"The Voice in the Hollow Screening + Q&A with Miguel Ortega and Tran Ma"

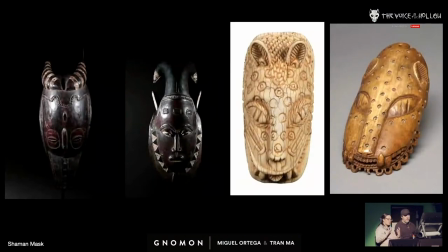[33:50]
And yeah, so that's inspired from the mask is like really huge. It's much large. I don't know. I guess you were like, well, he's bigger figure, so his mask is bigger. Yeah.
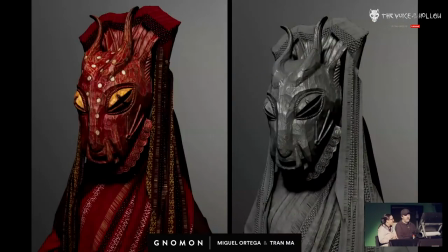[34:01]
Something very simple thinking. Simple thinking is how we roll.
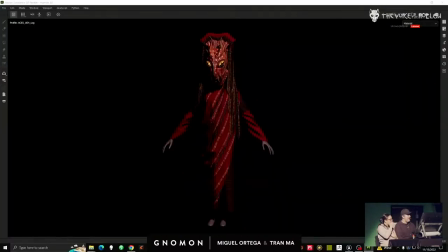[34:07]
Yeah. So this is just showing some of them.
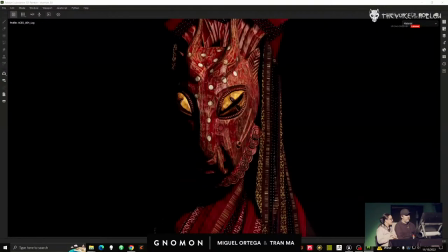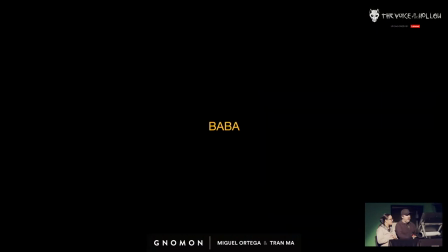[34:16]
And again, you can see everything is like carved wood. So Baba went through a big development.
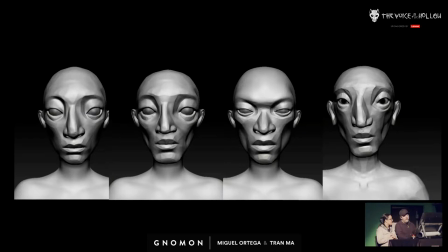[34:24]
So you can see he's kind of looks angry in like the third one, and then on the fourth when he finally had that look. Because the father is supposed to be a guy that basically, like most men, have no idea what is going on, right? And he has no idea that there's a rivalry happening between the sisters until he sees the one sister storming out.
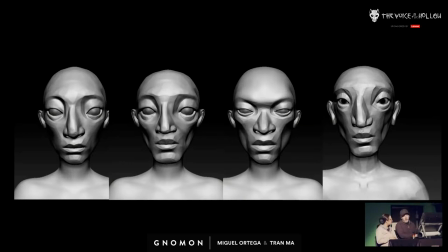[34:42]
And then he's like, oh shit, I better do something. And at that point, what we really wanted with the story is at any point, any one of these characters could have prevented this, right? If the father would have just gone in and seen that tree, being like, oh shit, we probably shouldn't come here, right? Ala could have just gone and said, hey, dad wants you to come on the hunt.
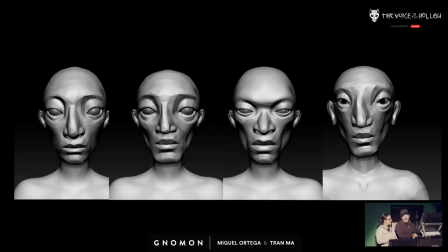[34:59]
Koa would have been so happy and she would have gone. So this could have all been prevented. So the father, we wanted a look that you kind of felt, I don't know, what am I trying to say here?
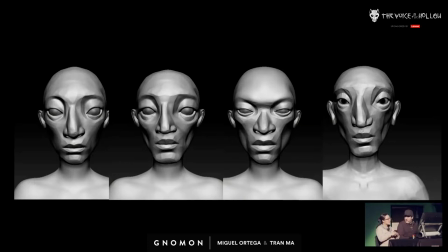[35:11]
Well, that he was just a likable guy, but also kind of aloof. I mean, when we wrote this script, I mean, if you notice, he doesn't have a ton of lines. So we were trying to, in the way he looked, try to represent his feeling.
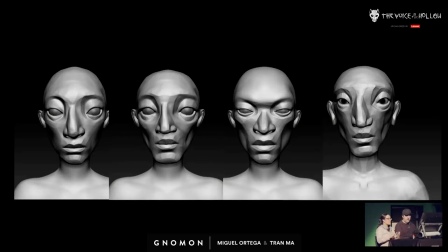[35:25]
And we didn't want him to be angry. We wanted him to feel kind and maybe just not aware of what's going on. And then you can see, like, the third one, you know, if he had looked like that, how would you have felt about this character? He would have looked more angry. Yeah. So just he's more like a presence. Yeah.
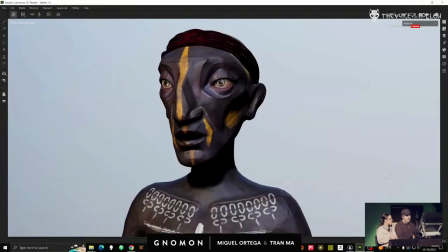[35:45]
Yeah. So this is,
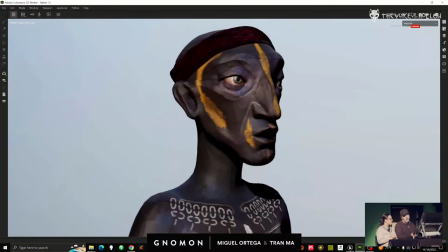[35:49]
I really loved how he looks, and it's a shame that he's basically wearing a mask the majority of the time,
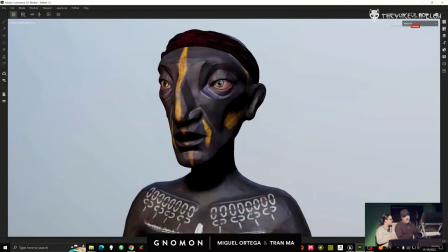[35:55]
but the mask was such an important element because that was, you know, the MacGuffin.
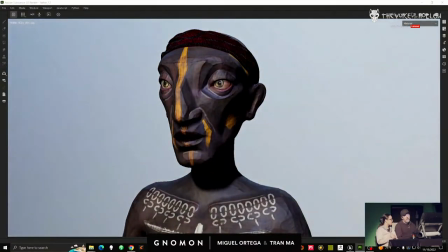[36:00]
That's what they're after. She wants that mask. Not the mask itself, but what the mask represented.
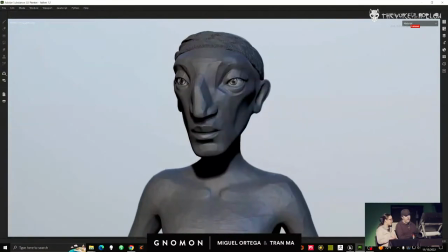[36:07]
So just some more
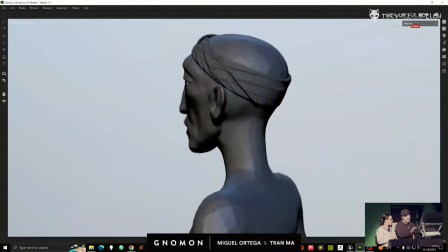[36:11]
angles of him. I love this guy. I would love to 3D print these guys and have them in my house.
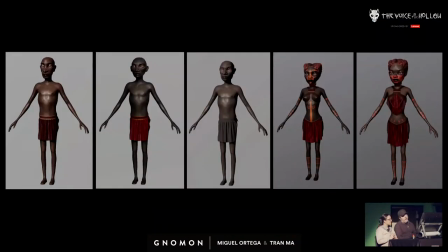[36:20]
So okay, so extra. So we have, this was kind of funny because there was a ton of extras done and then we realized they all have to wear masks so they all kind of look, can't even fucking tell. So you never see like the face. They all just have like a body and a mask. So, and there was actually a few more, but these were
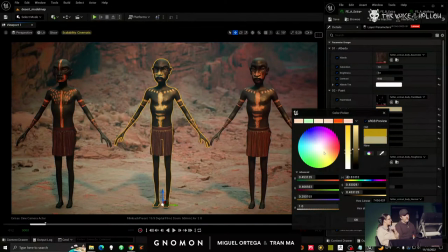[36:39]
developed in a way so we could get infinite variations with the body paint colors.
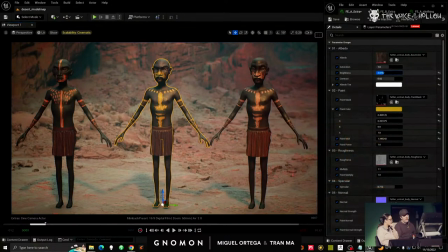[36:44]
So by creating masks, you could go in, change the clothing color, change the paint color on any of them. Yeah, it was a very flexible system in order to get variation. Really nice material system that you can build in Unreal.
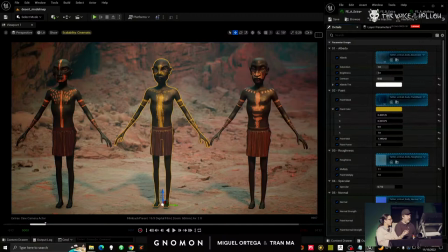[37:00]
All we would have to do, you can see here, is swap out black and white mask, and you would have a ton of variation, and you can choose any paint color you want, and then changing the skin tones and the saturation level. Yeah, so.
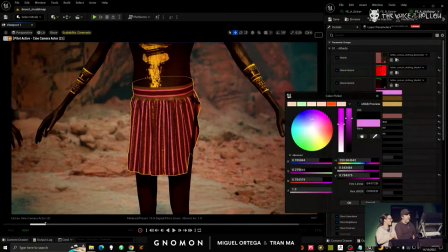[37:22]
Same thing with the skirt. When you're just small, you need as much, like, flexibility as possible. So the clothing here was made in a way with just a series of masks. And you can color and tint like a bunch of various sections.
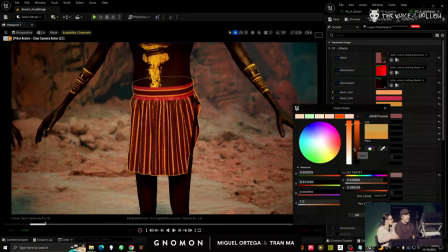[37:39]
So you can see here what we're trying to do is, we're trying to show is how much variation you can get in these patterns.
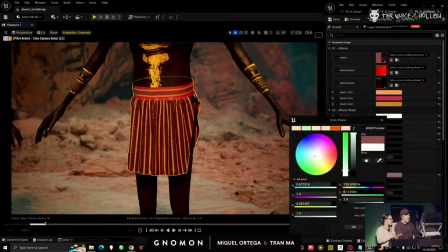[37:47]
That way they never look quite exactly the same. Yeah.